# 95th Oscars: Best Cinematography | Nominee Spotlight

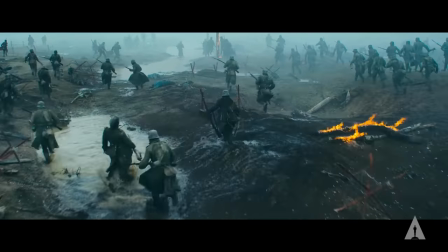8s
I don't really see it as a scene in the film, I see it as a sequence because it's so iconic.
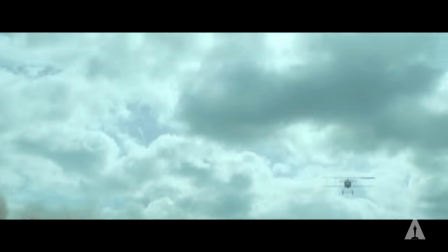13s
We thought, wouldn't it be really fun to take the audience and jump into the crater without an edit?
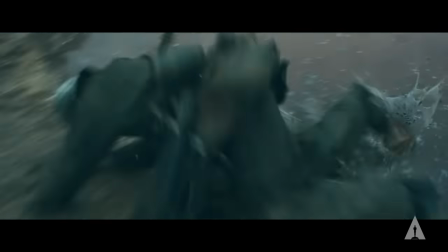18s
We actually put our A-camera operator in a stunt wire rig. He ran headfirst into the crater and that's how we achieved that shot.
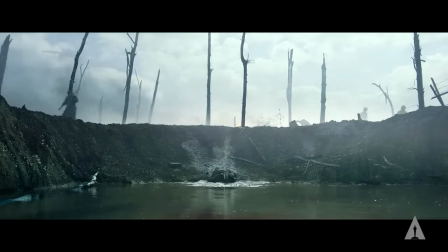25s
Very logistically challenging set, but very pleasing to work in.
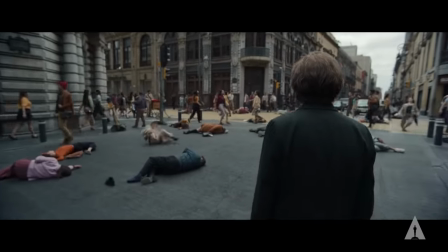Alejandro wanted to use his wide-angle lenses. I felt that it was his way of writing and telling the story visually.
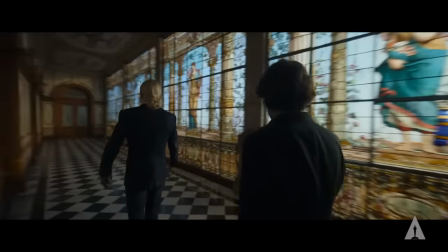44s
The whole film is photographed with anamorphic lenses that photograph the landscape of Mexico in an incredible way.
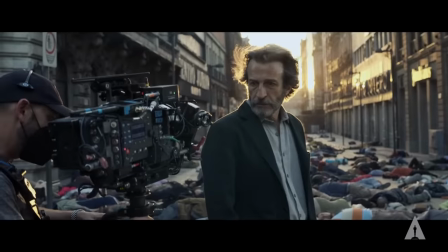50s
And the actors are very present. We are around him and we see his world mapped around him.
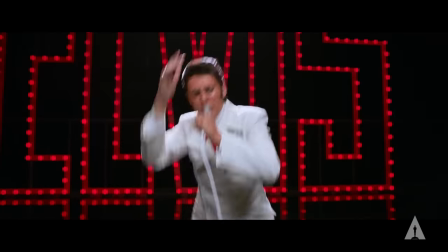60s
We were going to replicate this concert exactly. We've scoured Australia for period light fixtures for the TV
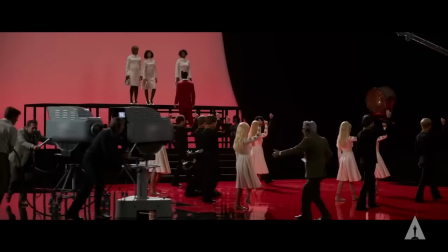68s
studio and the cameras that were in the TV studio as well. we put one of our film
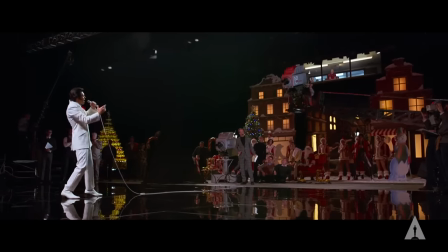72s
cameras into the housing of the TV camera so it'd be in exactly the right position and we would rehearse with him on stage so that by
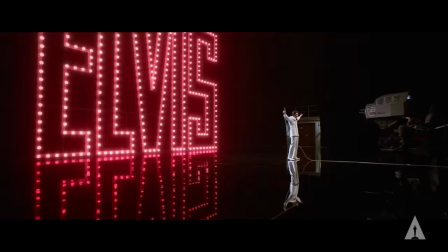81s
the time we shot it we were all in harmony.
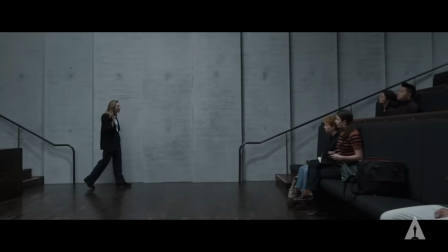86s If you're here then you already know who she is.
Todd immediately said well actually we have to shoot this in one and I absolutely
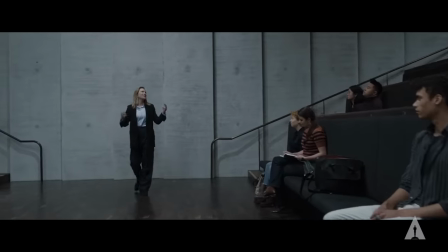95s
jumped at that so the idea then being that Lydia would basically drive
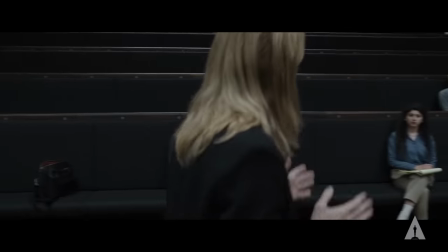100s
the editorial and she would move us through those different shots and i think that's why double perception is possible because for some people it never feels
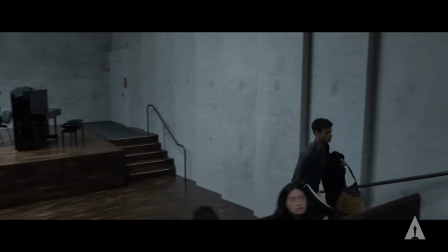108s
like a one-shot trying to figure things out keep the audience at a level of heightened awareness you want to dance the mask you must service the composer we started off just discussing the overall conception of how we were going to move the camera relative to the actors and We would sort of
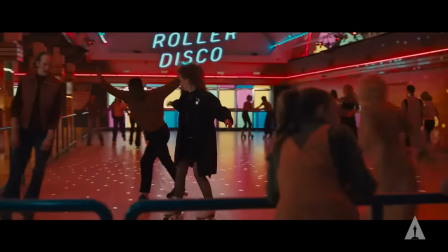125s
dream about what we wanted to do to visualise the story.
Happy New Year!
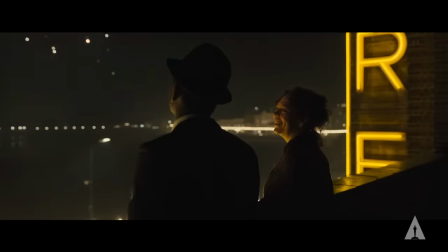132s
Houston said you make a film with your gut, not with your head. When it comes down to it, it's an instinct.
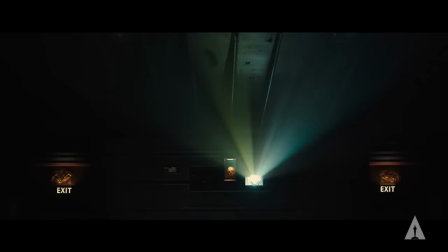137s
You kind of feel a shot. It just feels right, doesn't it?